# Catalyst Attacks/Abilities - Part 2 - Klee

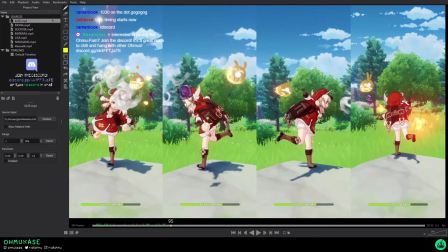482s
Spin, jump, tada, present And we can maybe look at some of the details here
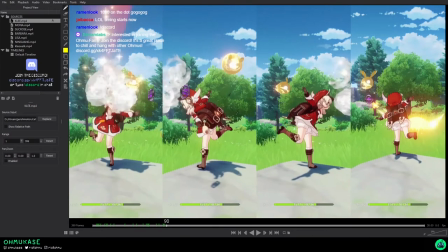490s
It's nice that it's straight here and then when she comes down you get a little bit of wobble So right here her root wobbles this way as her weight goes this way as she tries to balance right so
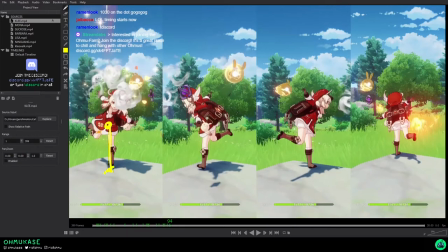498s
root to the left body to the right She tries to keep her center of mass over this foot on over her heel And then she waffles back.
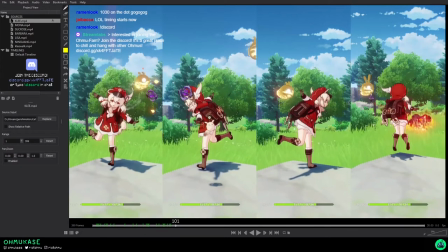507s
So her extreme is this angle, but then she waffles back straight up to here Because she's more in balance, right? And then also it's one of those things. Why does someone keep their arms out like this? It's the same idea as like if you have something where you have
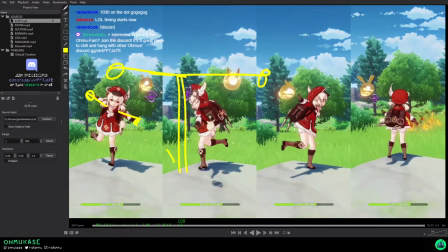527s
poles on the outside this sort of distributes the weight of the center of mass to be more balanced and because you have more um at least for arms if you have weights on this end and this end you can move these up and down very easily to sort of influence where this is
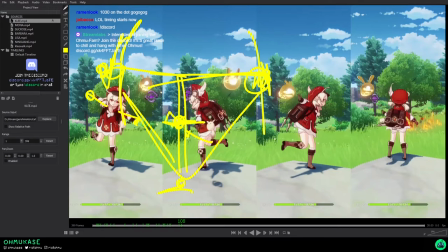545s
in terms of your planted foot right so that's pretty important in this situation
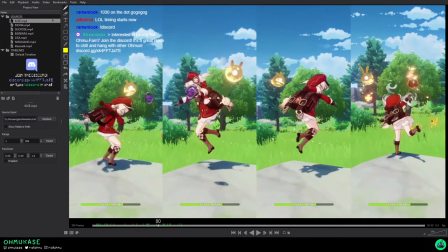550s
where if you're off balance you throw your arms out because that gives you counterweight immediately to the position where your center of mass is going off balance
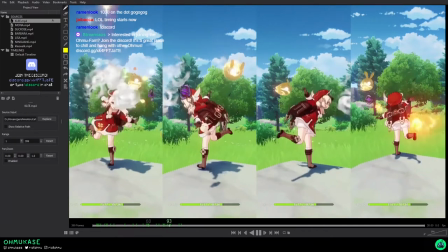561s
right perfect all right so we've established for kli
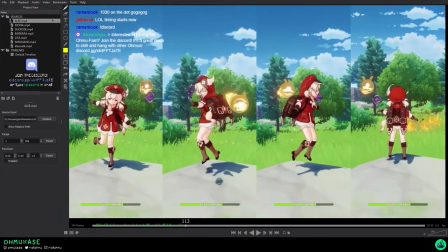566s
that she is young wants to have fun and
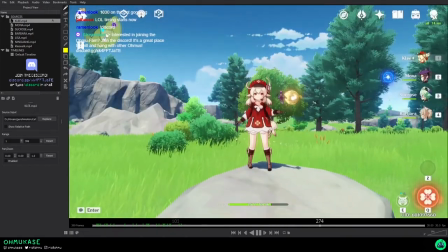575s
wants to be cute
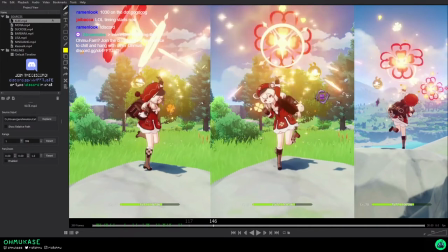579s
so a couple things cute this is a very anime thing i feel like but for a lot of characters when you're a little girl having your feet point in having your knees buckle in a little bit
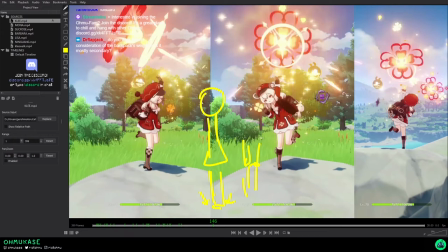594s
makes you cuter for some reason kind of maybe like a more effeminate character and elbows in so knees in elbows in the more you have those kinds of poses i think a lot of times they read as either girly or childlike in a way because they have less confidence right um a
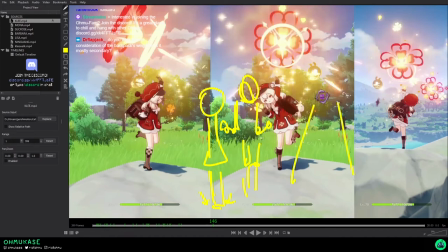612s
lot of times for guys it's always like alpha a the more open you are the more like man the more man spread you have or whatever you have more power more influence more presence um but you can see here how like something like that just feels very i don't know how do i describe that like energetic happy but also like
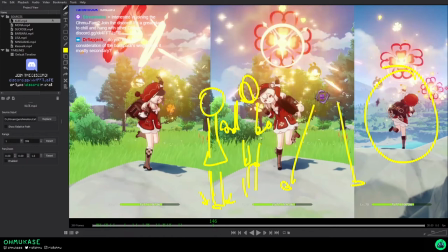634s
curly hmm i'm not sure how i describe that do you think there's consideration of
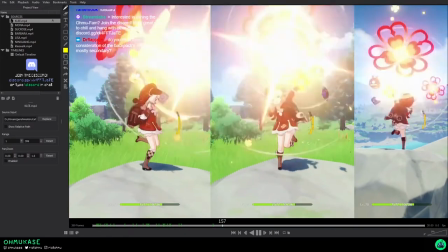639s
the backpack's weight or is it mostly secondary um yeah
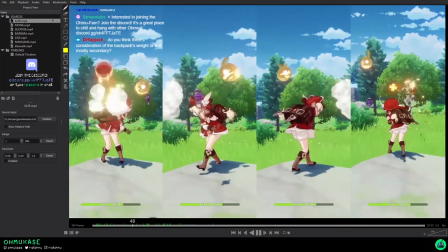643s
i would say that it's considered uh i think honestly like all the secondary motion on it is really
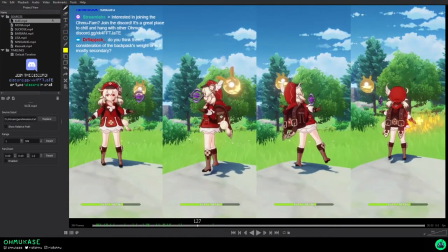648s
nice um i would say in in actuality it's probably just
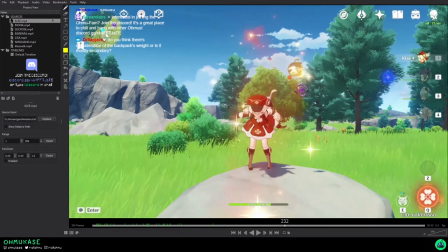652s
more of like you can imagine it as someone else with a backpack they're carrying that it's not that heavy she says it's heavy in chinese and maybe in english i'm not sure if she says it that's heavy she has a couple things for example where it's like it does introduce the idea of
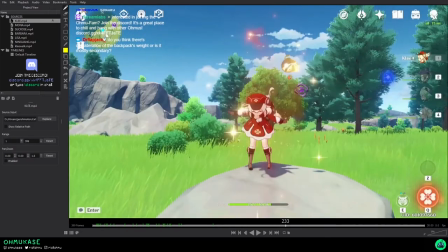666s
being off balance sometimes so for example when she throws her e right here where she throws it forward again we have another one here where she does a hop spin hop spin and tick into jump into